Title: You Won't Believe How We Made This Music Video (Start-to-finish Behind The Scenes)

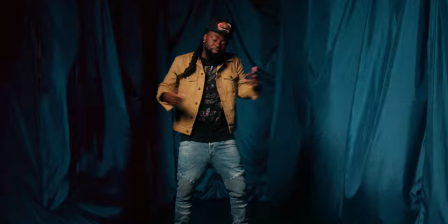741s
Now my original idea was that we could just clamp the fabric to backdrop stands that you put backdrop rolls on, but they weren't long enough and we had enough.
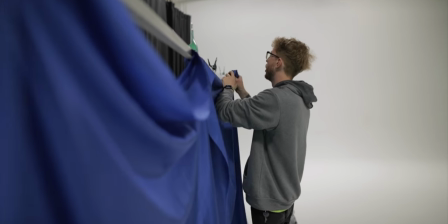750s
I brought mine in, C-Ron brought his in, and I was gonna rent two from the studio, but they were like, yo,
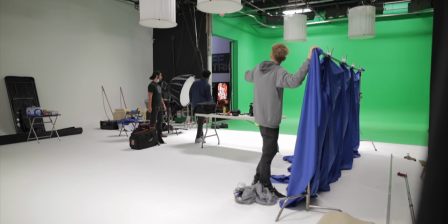755s
we have these 10-foot frames that you can put the fusion on, but you can just take one side off and put it onto a C-stand.
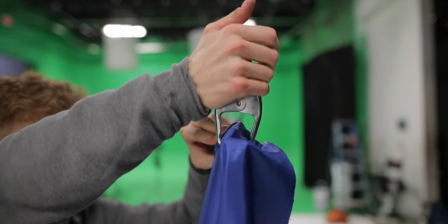761s
So we ended up using those. So we had three of those, and then we ended up just clamping the fabric
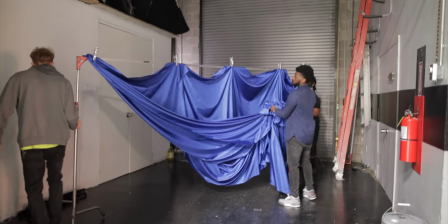768s
to these frames, and we layered them up so they have like a nice drape on them and they don't look flat.
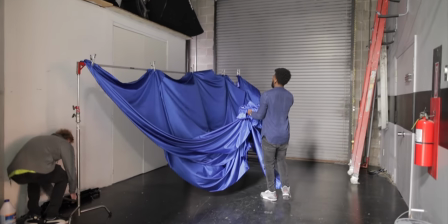774s
We just put it into the scene. We have one on the left, one on the right, one on the left, and one in the back.
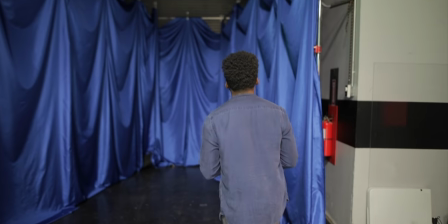779s
It was actually really simple. I was kind of shook because I didn't know how it was gonna look or how it was gonna turn out, but it actually turned out really well.
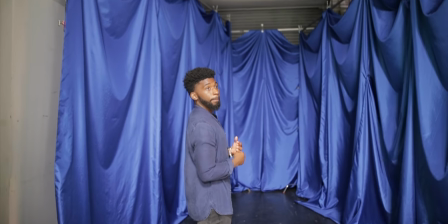784s
It turned out better than I expected, and it actually looked very similar to this Beyonce video, which I wasn't sure that I was gonna be able to do.
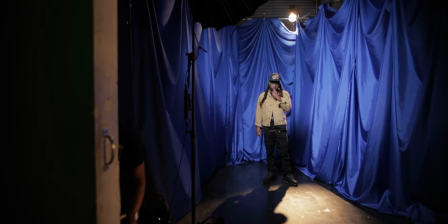792s
Lighting for the scene, we used the Aperture 120D Mark II off to the left with the light dome on it, and that's shining in on Will's.
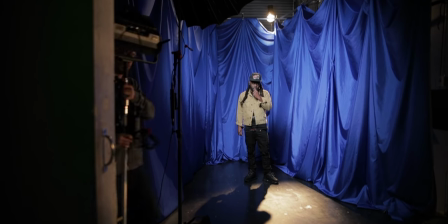800s
We put a grid on it to kind of focus that light in on him because I didn't want it to be super wide.
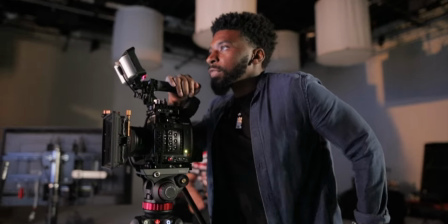805s
We tried it without it and the scene just looked flat. It didn't look dynamic at all. So we ended up putting on the grid, and then the back hair light for him,
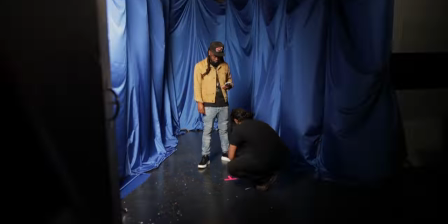813s
we have the 300X just really tall on the light stand up above the fabric shooting down on him.
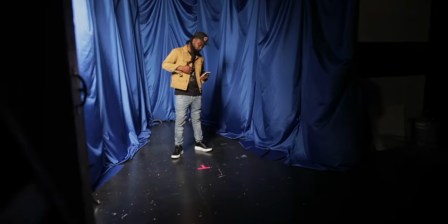818s
And we have the paparazzi effect on that, and that's flashing and helping separate him from the background.
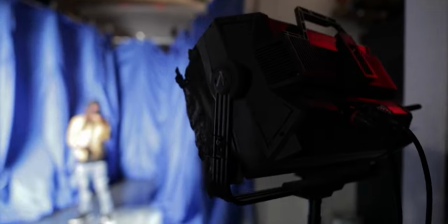823s
Then right off of frame to the right side, we have the Nova P300, and we have the paparazzi effect on that one as well.
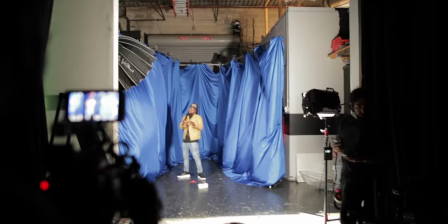831s
But we just have the intensity a little bit lower so the flash isn't super jarring to look at.
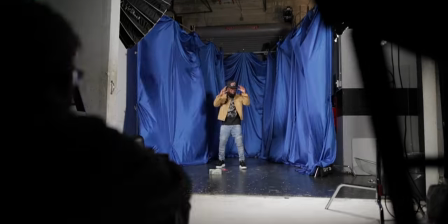836s
Canon C200, 50mm for the majority of these shots, and then for some of the slow shutter effects that you see throughout some of the transition scenes in the music video.
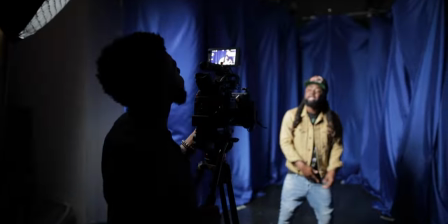844s
I filmed those on the 24mm, got in close, turned my shutter angle way up, and that's the gist of the shot.
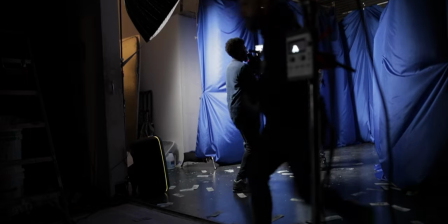852s
Another thing that we added to the shot to give it that flare and that pop a little bit more is a fan.
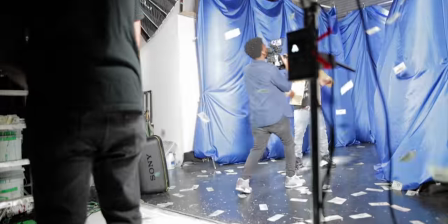858s
In the Beyonce video, I saw them, the fabric was just waving And I'm like, I want to try that.
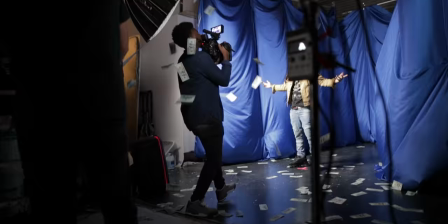864s
I didn't even have that idea until I saw it. When I saw it, I'm like, I have to. That just adds so much more interest to the scene.
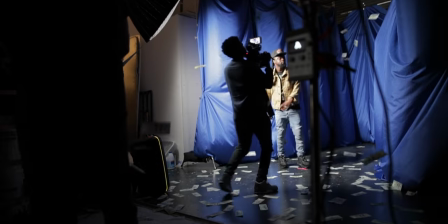869s
So right off the frame at the bottom, I got my homie Kosh with a fan.
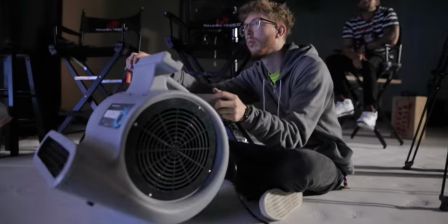874s
Shout out to him. Shout out to C. Ryan, who helped me a ton. Shout out to Paulus, who did a lot of great work on this music video.
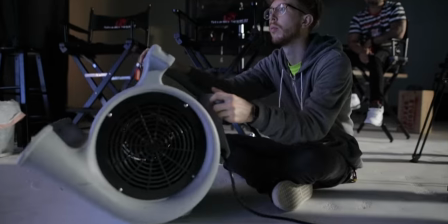879s
My guys, links down in the description. Make sure you guys check them out. He's holding down a fan and he's just moving the fan left and right throughout the scene.
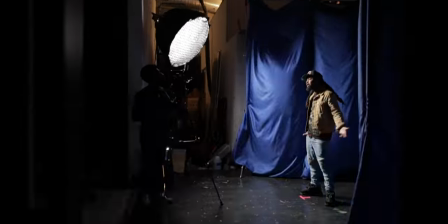886s
And it's helping move these fabric pieces and wave them.
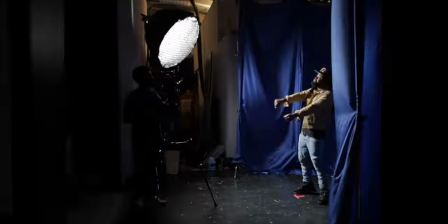890s
And behind the fabric pieces, we have those clamped together so it doesn't pop open wide and you see the entire background behind it.
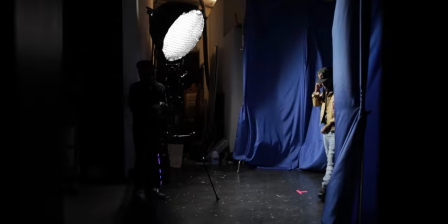898s
So that's how we set up the fabric scene. It turned out incredible. And I did not think that it was gonna get there or look anything as good as that.
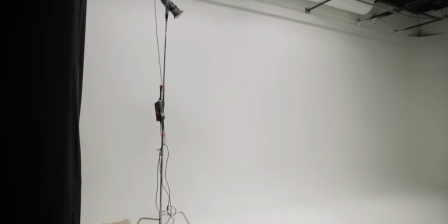907s
Now with the dancer scene, the lighting is the same as all of the other lighting in this music video.
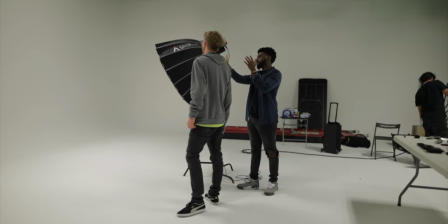912s
If you pay attention to it, the philosophy on the lighting for this music video, every single one of these scenes is exactly the same.
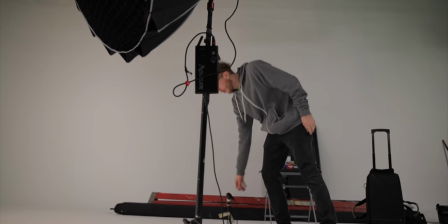917s
It's just a key light off around like 45 degrees to the side, and then it's a kicker light in the back.
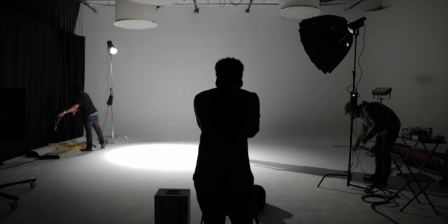922s
It's no different with this one. So for the kicker light on this one, same 300X in the back with the Fresnel on it.
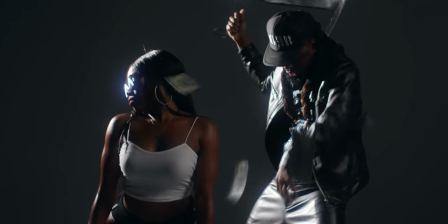929s
And then the key light is the 120D with the light dome. Now the difference between this scene and the other ones is that the key light is a little bit dimmer.
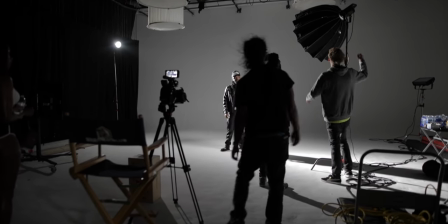937s
And this is because the glasses were supposed to be the focal point of the shot.
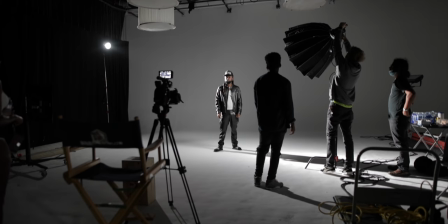942s
You have these bright glasses that are doing these effects. You don't want to have the scene super bright because it's going to take away from the glasses.
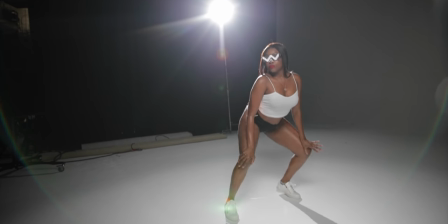948s
So I wanted to key light them a little bit dimmer. Now the problem with this was when I bought the two pair of glasses, I had the glasses for a week before the video.
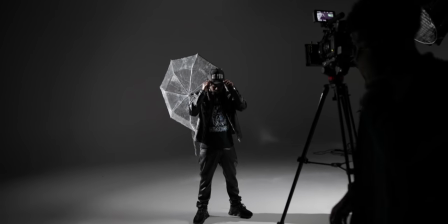956s
And this is my fault. And don't ever do this. This is my fault.
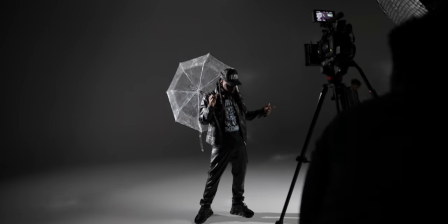959s
I bought two pair of glasses and I had them an entire week before the shoot, but I didn't take them out the box and play with them until the night before.
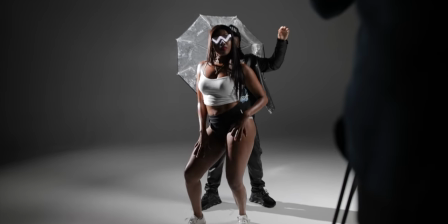966s
But when I did, I only did one. So I took one pair out of the box, I charged it, I played with it, I make sure I knew exactly how the glasses work.
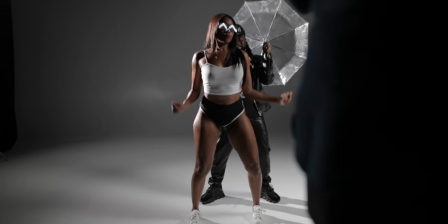974s
From that, I put both of the glasses on the charge, I went to sleep. When I wake up to go to the shoot the next day, I go to test out the other pair of glasses.
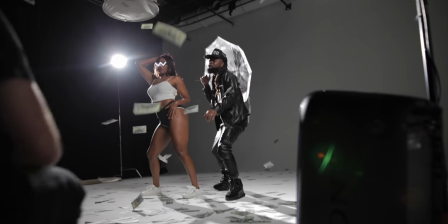982s
It doesn't work. It was supposed to be the model with the glasses on and wheels, and we were supposed to have this dark, dim lit scene.